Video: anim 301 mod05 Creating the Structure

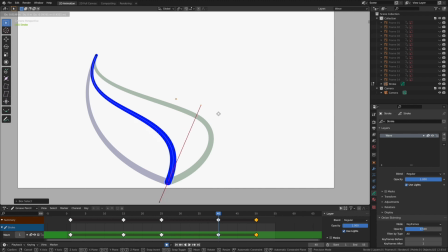500s
On frame 40 here, I'm going to start moving this around a little bit.
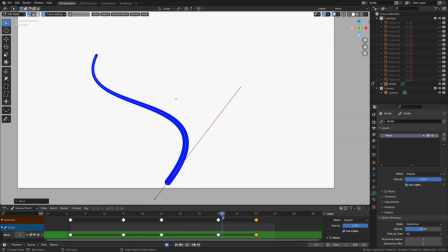506s
Yeah, there we go. Because I want it to look as though it hits this and then starts to slowly come around, and then eventually it'll land back over there. All right, so I'm pretty pleased with this structure on that for that middle point.
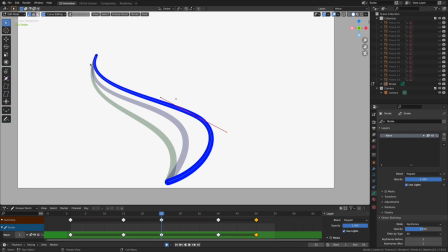521s
Now comes the fun part of that end point, the third segment in our 3 parts, if you will. We've done the engine, we've done the middle, and now we're going to do the tip of the wave itself. And this is really where the wave starts to come alive, because this tip is going to be the most deformed point inside of our animation.
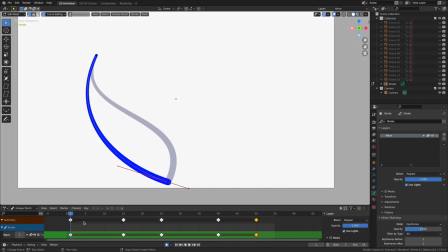541s
So let's go ahead and start exploring it. Over here is really good. Now the tip is going to drag. It's going to be following the motor. So on this frame, the tip is not going to be way out over here. The tip is going to start to be over here. Okay.
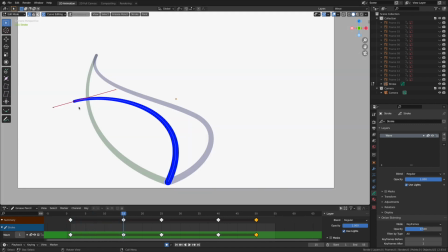562s
Yes, and I think I lost a little bit of volume. It got short all of a sudden. And I'm looking at the purple keyframe that's in front of it in comparison to the green.
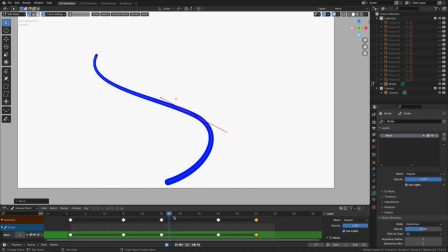575s
Yeah. So we got to be mindful of our proportions. Yeah, I'm liking that. Let's just see where this takes us. So now it's going to flip forward to the end. Now, if it's the angle is going to be this way for the end, what's this going to look like?
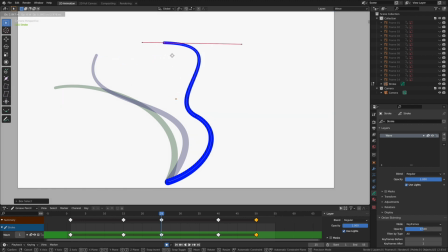590s
Well, let's figure it out. I don't know. This is the fun part of animating, is that you get to literally start making this up. Now, I don't necessarily like what I have here.
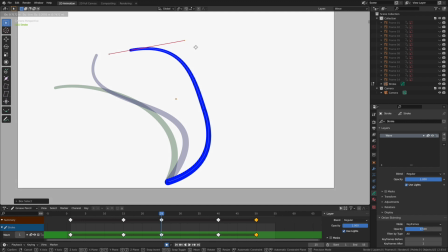605s
Yeah, let's see if we can figure out a nice pose in here that's smooth and arced.
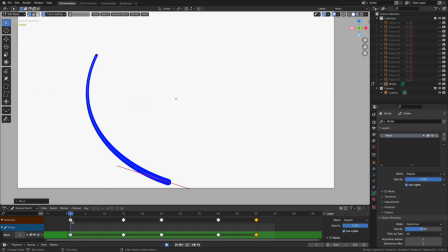613s
When you're working on this, I would really encourage you to be as diligent, to have as few points on your stroke as you can. That way you're always producing these wonderfully smooth arcs. Yes, okay, I'm liking this. Frame 1, frame 2.
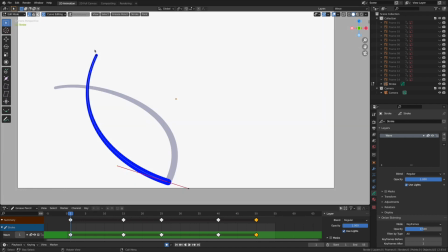632s
This is the anticipatory movement, is the opposite. The pose is going in the opposite direction of the line of action. Here's the final resting pose. So the wave has done one cycle. It's animated all the way to the right now.
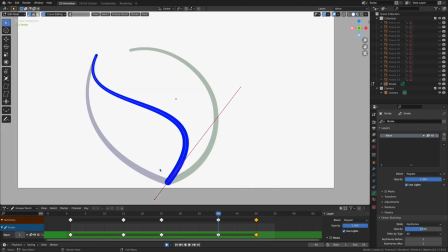652s
And now we got to start coming back. And this is where it gets really fun, because even though the motor is starting to come back, we want to have the tip be really extreme.
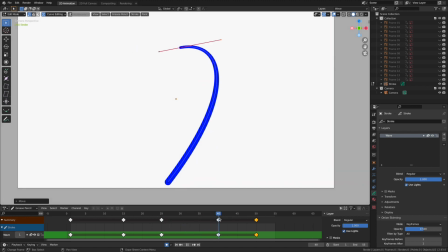666s
Let's see. Yeah, it doesn't move quite enough. So I think what I'm going to do is that I'm going to let's make a fun pose like this. Let's see what happens. Because now,
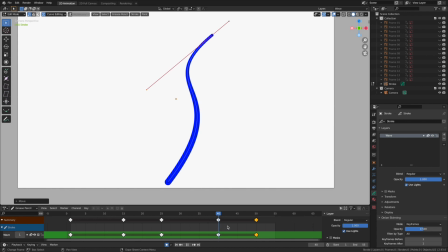686s
yeah, I'm starting to dig this a little bit. Let's see what happens. Let's play it. Yeah, I think at the tip here on this pose, this keyframe or this point is too small.
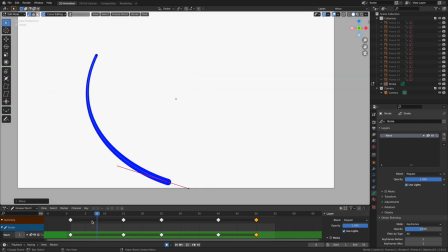702s
Same with this guy. Yes, there it is. That's starting to look a little bit better. Let's play it, see what we get. I may be able to drive it a little bit more. The angle could go a little bit more in here. Yeah, look at that. Because remember, the driver of the motion is down here.
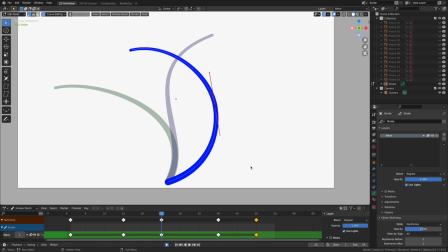722s
It's coming to the left. It's coming to the left, so the tip should be following it, should be dragging behind it like a fluid, soft motion, so it should be in the right. And this little S curve in here is helping us establish that very directly.
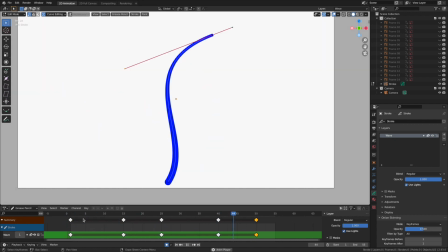738s
Let's play the animation as it is. Yeah, I'm starting to like this.